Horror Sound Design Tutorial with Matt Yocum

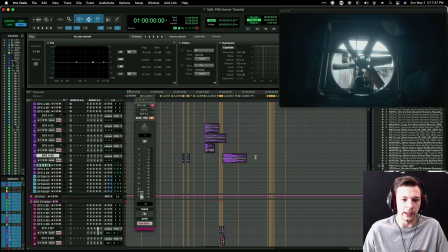Sometimes it helps to put ourselves in context and just watch back from the beginning, and it's a short clip, so let's just start from the beginning again. Those things starting out, I mean, obviously, you know, if we had more of a run up to the scene, it would be helpful.
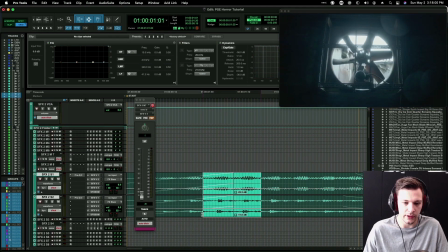I'm probably going to just fade them in, though.
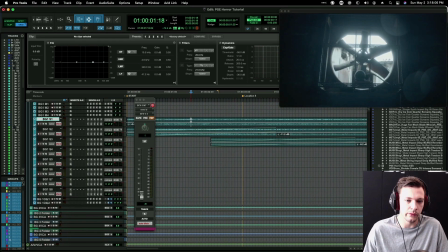So we can kind of, you know, just have a nice intro as opposed to just slamming as if we're starting in the middle of something.
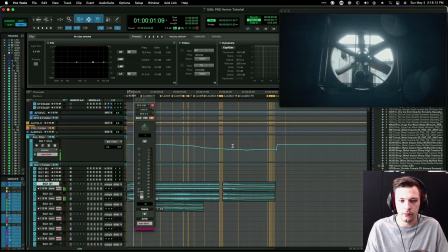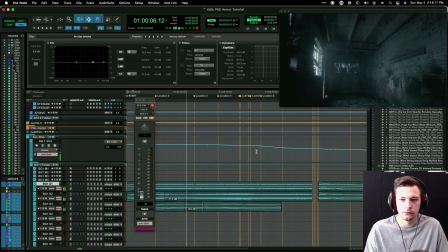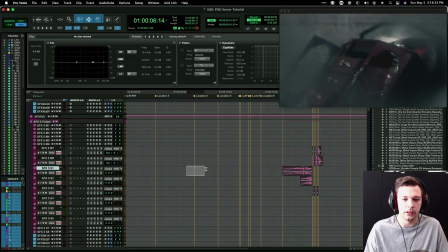Okay, so here is one thing I'm definitely going to do is we're missing a little bit of rhythm and momentum here in the beginning, so I'm going to cut in a couple little,
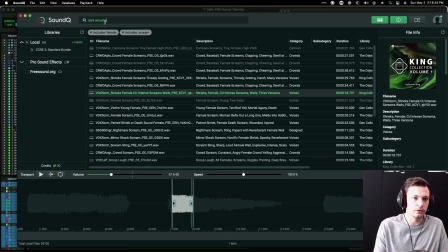let's do like dark whoosh, some little transitional sounds here.
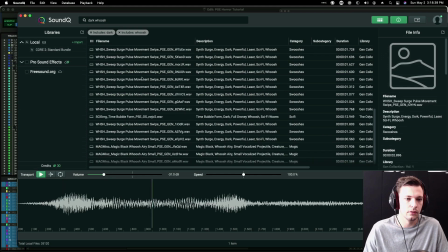Okay, so this will work. I'm gonna slow these way down.
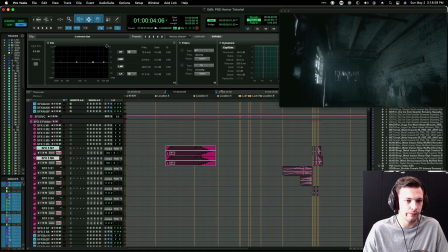I want these to be fairly dark in tone, I mean. And what I want them to do is essentially to help carry us over these cuts so that we're not just looking at, you know, boring establishing shots.
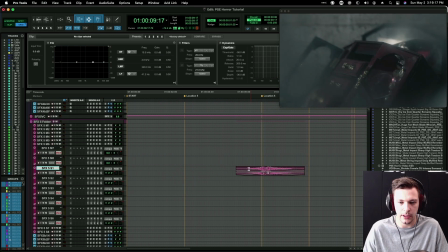Even though the shots are giving us information about the environment we're in, they're fairly static unto themselves.
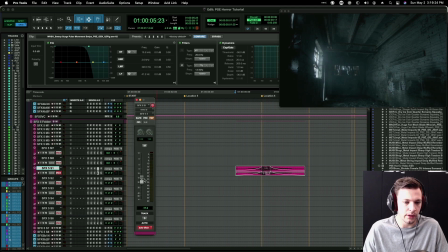So as you can tell, I use a lot of this. This is going to Pro R also. This is my big abstract reverb. It really helps for these sort of like non-diegetic elements.
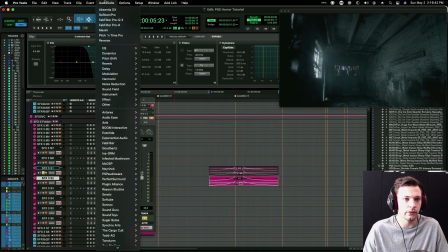Okay, and I think I want a version of that an octave lower.
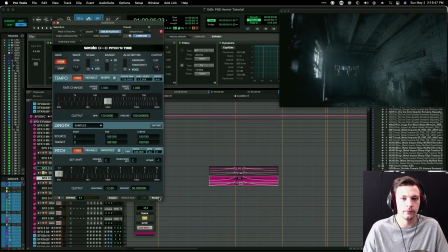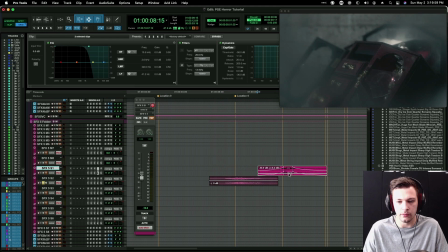Okay, that's definitely cooler. And then maybe we do like a much quieter transition over.
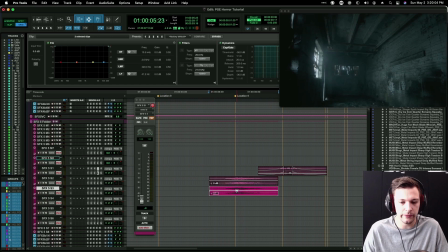I'm even going to... there's a bunch of plugins you can use to add bass to content. One of my favorites is this one called Lowender.
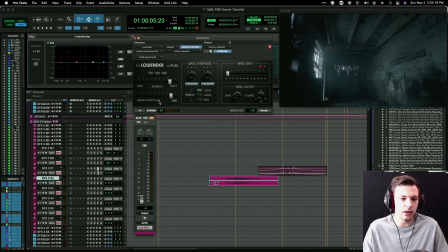It's actually got a very specific sound to it, so it's not always appropriate for everything, but I think in this case it'll work. It's very heavy-handed right out of the gate, so use it with discretion.
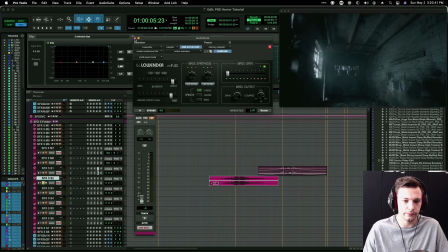I think that's really cool. That'll help pull us over that cut.
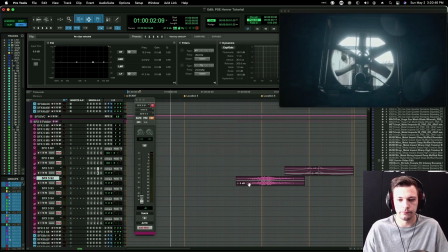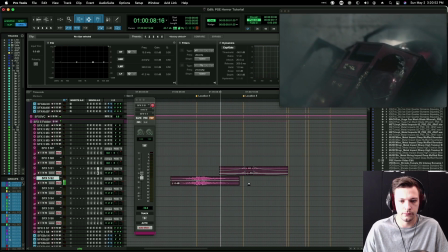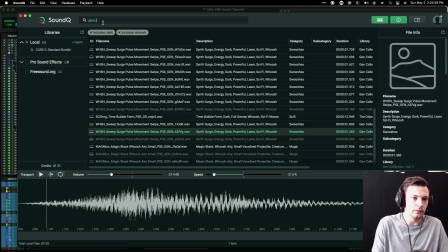Okay, I'm gonna do something here too, where I'm gonna do glass debris.
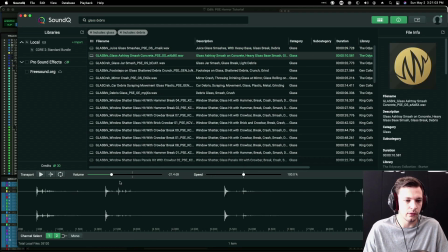Turn this down. Oh, that's actually... So that's really nice tonality. I like the tonal texture.
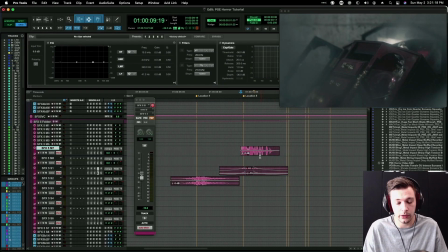I don't want glass that's just noisy because I want to create an abstract element out of it again. So I like how tonal and musical that sounds.
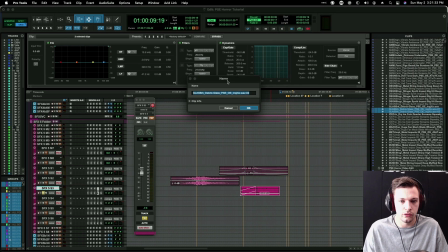Okay, and that's a little dry on its own. So I'm going to process this again.
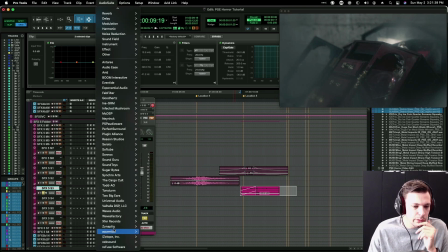I think... For this one, I'm going to try using this plugin called Wormhole by Synaptic.
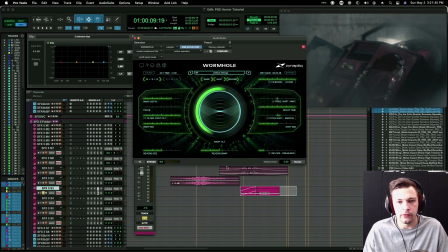And now is probably a good point to just bring up again, for those of you, who are watching this, for those of you who may be a little bit plugin obsessed, I mean, clearly,
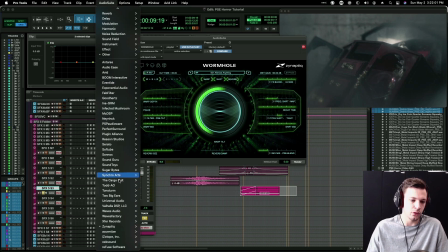as you can see from my list, I love plugins. I have no shortage of them. In fact, I have probably too many.